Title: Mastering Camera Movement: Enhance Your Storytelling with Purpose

Adding camera movement to your projects can significantly enhance production value, connect with viewers on an emotional level, and make your story more engaging. However, when done poorly or without a purpose, camera movement can disengage viewers and make your project look unprofessional. To create high-quality shots, your camera movement must be deliberate and well thought out, not something added as an afterthought. Great camera movement isn't just about having the right tool, it's about knowing how and when to use them. Without intention and understanding, even the smoothest camera moves can at best distract your audience from the story and at worst make your shot look very unprofessional. Camera movement falls into two categories: motivated movement and unmotivated movement. Motivated movement is when the action on screen forces the camera to move.
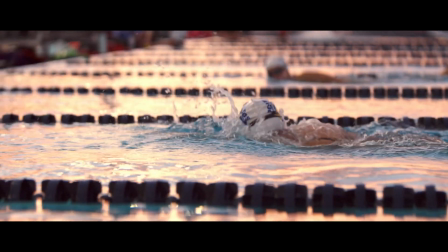(0:55)
So for example, the camera follows a character as they walk down a hallway or tracks an object in motion.
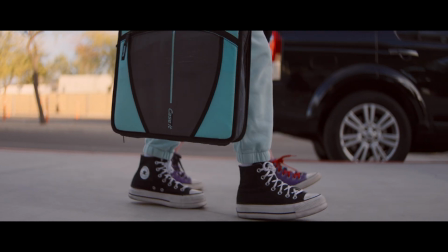(1:02)
Without moving the camera, the viewers wouldn't see the action.
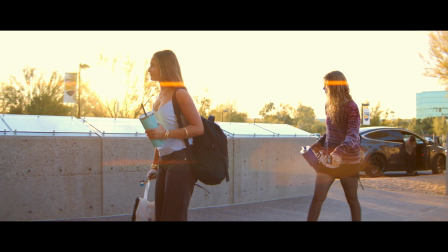(1:06)
Motivated movement feels natural because it's tied directly to what's happening in the scene. Unmotivated movement happens when the camera moves without a direct trigger from the action.
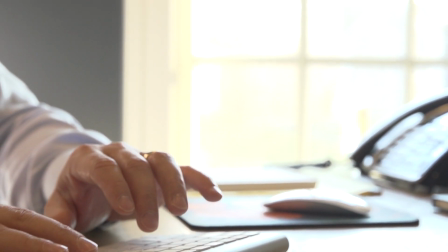(1:16)
While this might sound unnecessary, unmotivated camera movement can be a powerful tool when used with purpose.
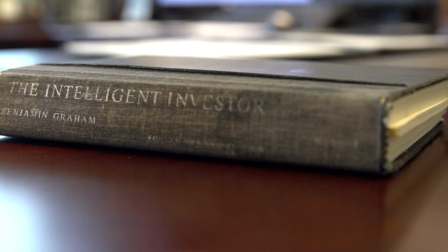(1:23)
It can reveal context, shift focus, or create an emotional response, such as building tension or showing a sense of scale.
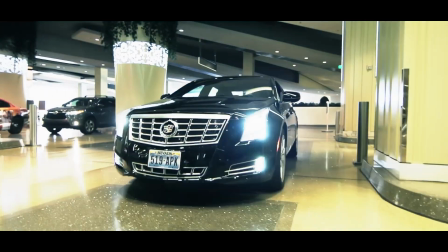(1:31)
Unmotivated movement is where your creativity can really shine. But every camera movement, whether motivated or unmotivated, should have a purpose. Now, this shot is a commercial I shot for a restaurant, and unfortunately, I failed miserably in asking myself what the purpose of this move was.
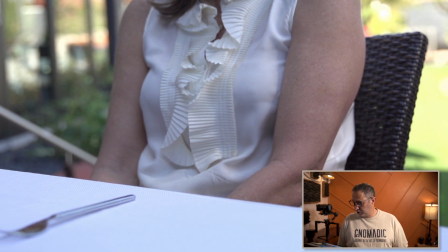(1:51)
And the shot is fine, it looks great, it's framed right, lighting is good, but as you'll see, there is no end goal.
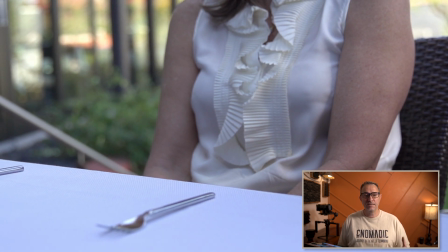(1:59)
There is no planning as far as why is this camera moving, what is it gonna do at the end.
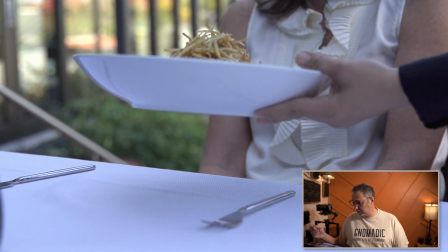(2:05)
And as the plate comes in, everything looks great. I love the shot, it's great. We have foreground element, which is important.
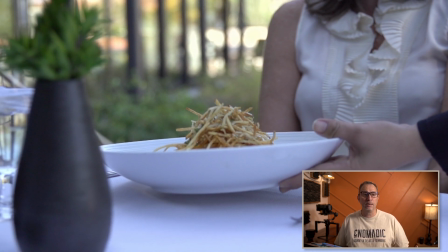(2:12)
Like when you move a camera, you still use the same composition techniques of creating depth.
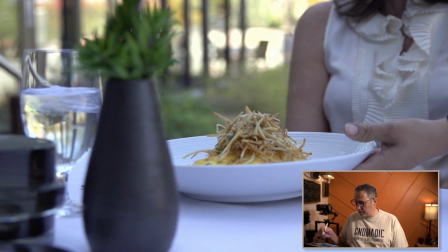(2:17)
And so I use those elements in the foreground here to create that depth, and that's fine.
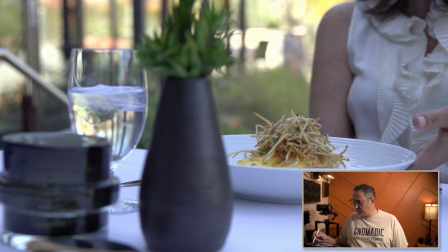(2:22)
But really the shot should have either stopped a little bit before this, maybe somewhere,
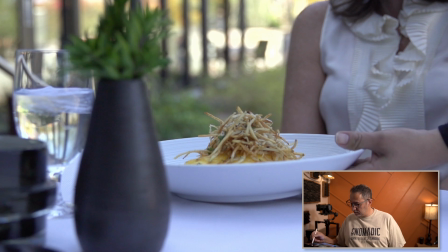(2:29)
kind of here where the plate is kind of nicely framed.
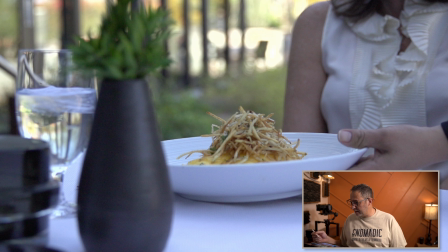(2:34)
We can still have those foreground elements to the side. That would have been a good way to end.
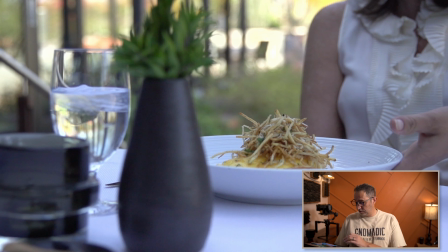(2:39)
But as I look at this shot, you'll see that the camera continues to pass those elements.
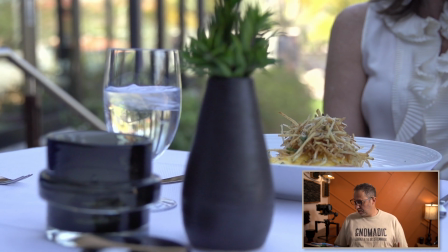(2:45)
And really, maybe the best shot here would have been to have a second plate
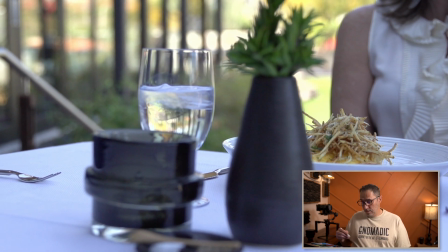(2:51)
laid on the table right here.
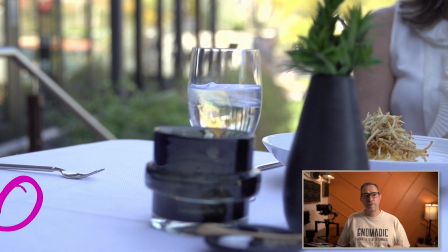(2:55)
And I could have continued to move and frame that second plate with a person sitting there.
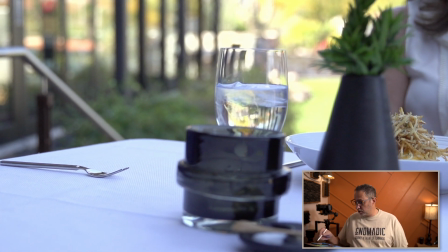(3:01)
And so now you're showing your viewers the plate coming in, but you're creating kind of like a little surprise because the camera continues to move and then lands on a second plate that's set to the side. So it's just a bummer. This shot could have been a lot better with just a little bit of planning. So when moving a camera, you should always ask yourself these questions. 1, why is the camera moving? 2, what is the camera movement bringing to the story? Better yet, ask yourself, 1, what emotion am I trying to trigger in my viewers with this shot? And 2, what is the best way to achieve that emotional response? Camera movement is just one tool out of many you can use to generate a response. Think about framing, lighting, sound, and music. All those play a factor into how your viewers respond.
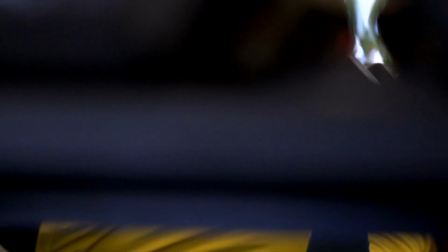(3:52)
The key is to be intentional about everything you do when capturing an image, including camera movement.
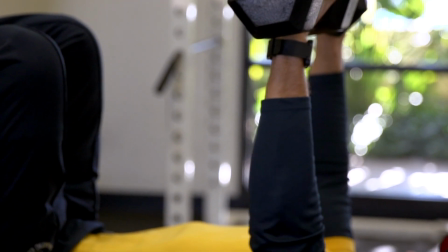(3:58)
Don't fall into the trap of moving the camera simply because you have the gimbal and you haven't used it in a little while.
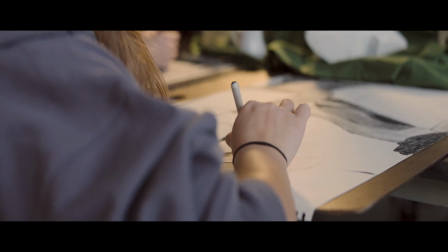(4:04)
Regardless of what category the movement falls into, the camera should move in a natural way.